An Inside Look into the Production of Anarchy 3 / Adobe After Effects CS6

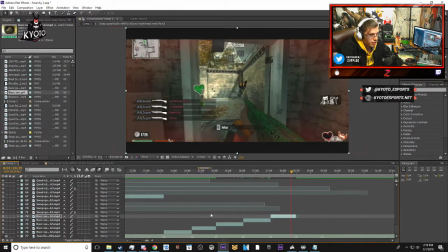So let's take a look, see how it looks.
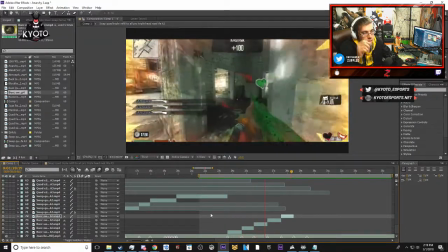all these visuals stuck inside my head was so bad to see.
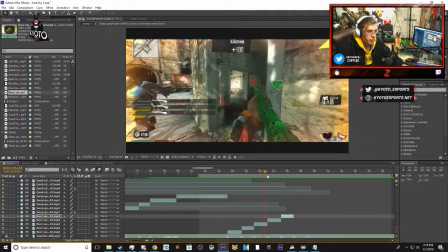Now look how much better that looks now that there's actual slow-mo in each clip.
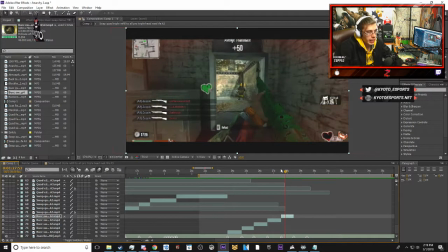Now it shows that for each shot,
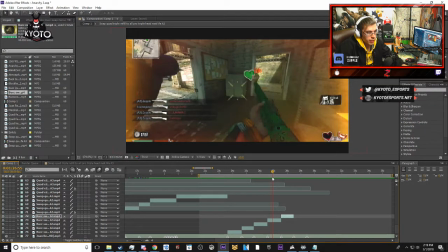there's a slowed down reaction time for the next shot, so it doesn't look so jumbled up together.
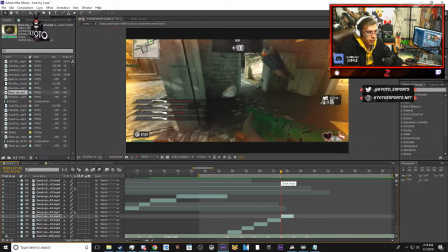So it's a lot better than what it once was. Let's take a look at it one more time.
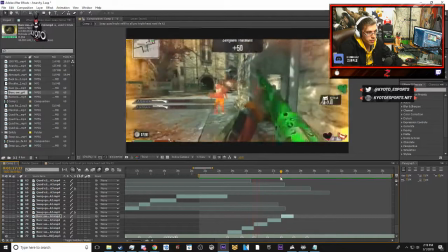All these visuals stuck inside my head was so bad.
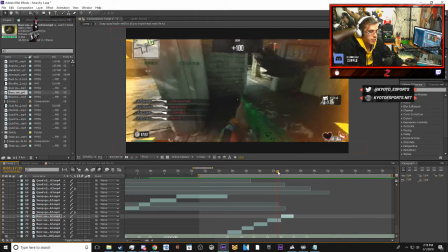Now right here, I actually want to fix this. I want to make this a little bit more slow. So how we can do that is just stretch it out even more. Yeah, okay. Download. Oh, thank you. I appreciate that, Frosty. Download of.
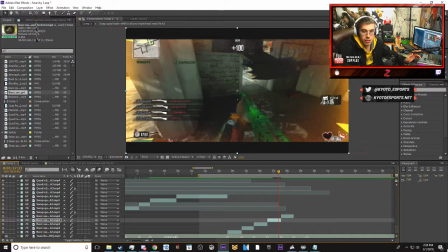Oh no shit. That's a download porn in 2 seconds.
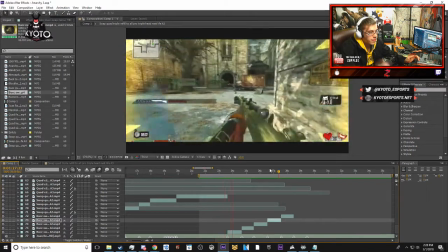What? All right, so here we go.
All these visuals stuck inside my head was so bad.
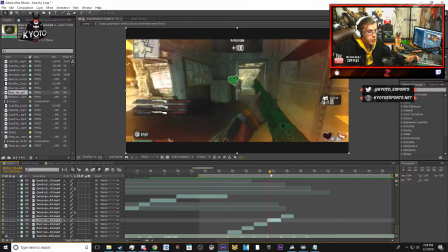That to me looks a lot better since he's not shooting at the floor a second time.
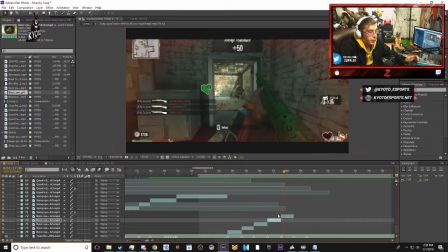And what we know what we can do, we can actually
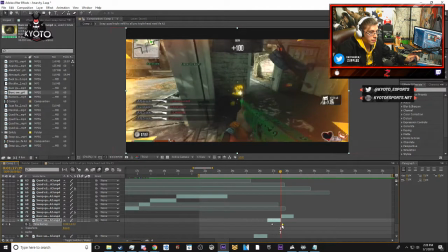shrink that just a tad right before he shoots.
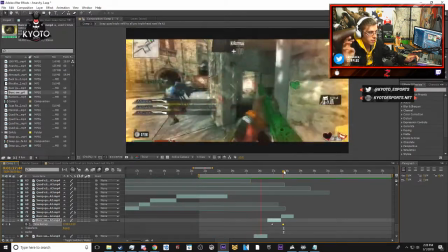All these visuals stuck inside my head was so bad to see.
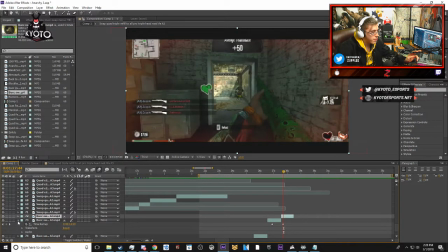And right here, I think what we're gonna do is this.
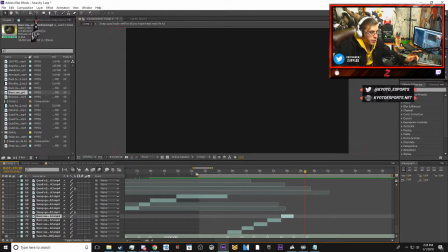I think we're gonna stretch it out to 2 keyframes or to 2 points of sync.
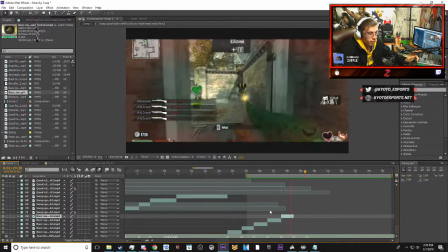Stuck inside my head was so bad to see.
Yes, that's what we're going to do. The thing about this is we can stretch it.
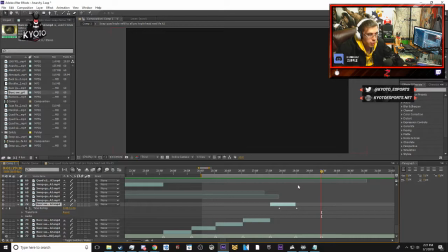So by stretching it, what I mean by that is we're going to stretch this clip out so that way it'll meet the next sync point.
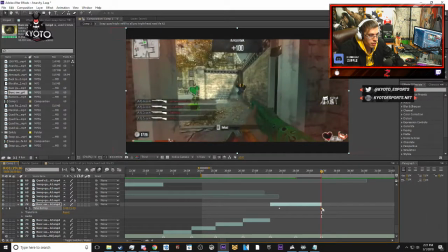And we're going to stretch out our slow motion. Probably, you know what? This is what we're going to do with our slow motion. delete that time remap, and find a place where we can sync it even better.
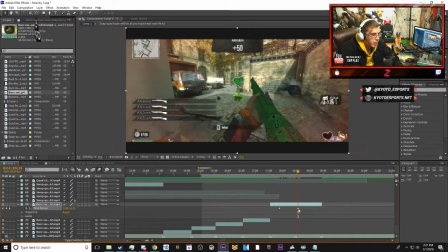So we're going to sync it up here, the time remap there, and then stretch this out.
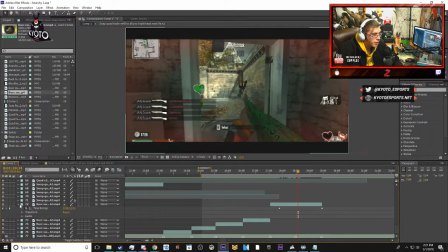And so this is what we're going to be left with at the end.
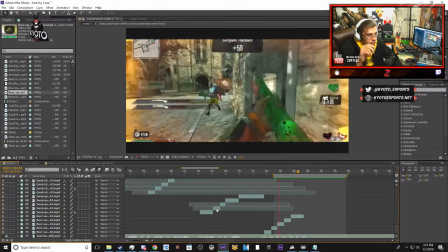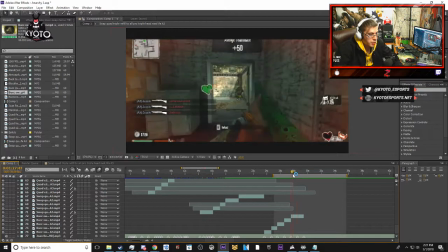And so right here, there's going to be 2 points of sync.
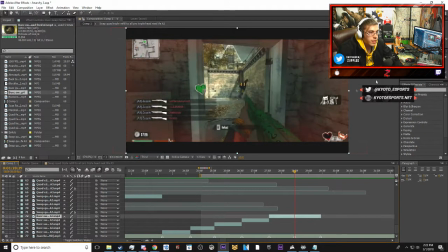And this is what I'm going to do with this. We're going to find our directional blur. And the directional blur is something that you see whenever I put, whenever you see like
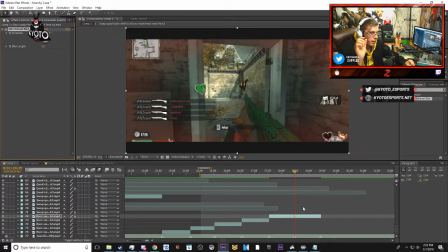the screen blur for like a second. And I've been using that. This is the same thing I've been using. So here we go. Go to the last frame, put down a 0. And the reason why we're putting down a 0 here is so that way the beginning of the clip doesn't get blurred.
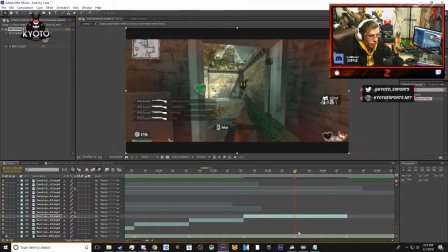And so when we put down the 0, we can go to the next frame and then put down our value. So the value is going to be 12.1. And what you get here is, bam.
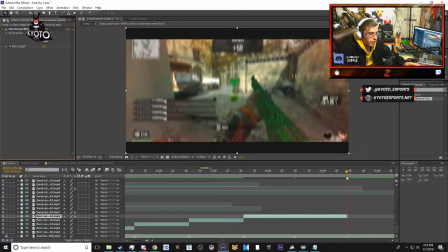That's where that comes into play. And so we're going to stop this, probably about here.
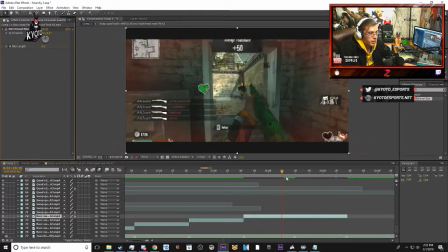And that makes the value decrease over time. So as soon as that hits, bam, and it's decreasing over time. And that directional blur is to show that it's matching up with the beat. So let's take a look at this.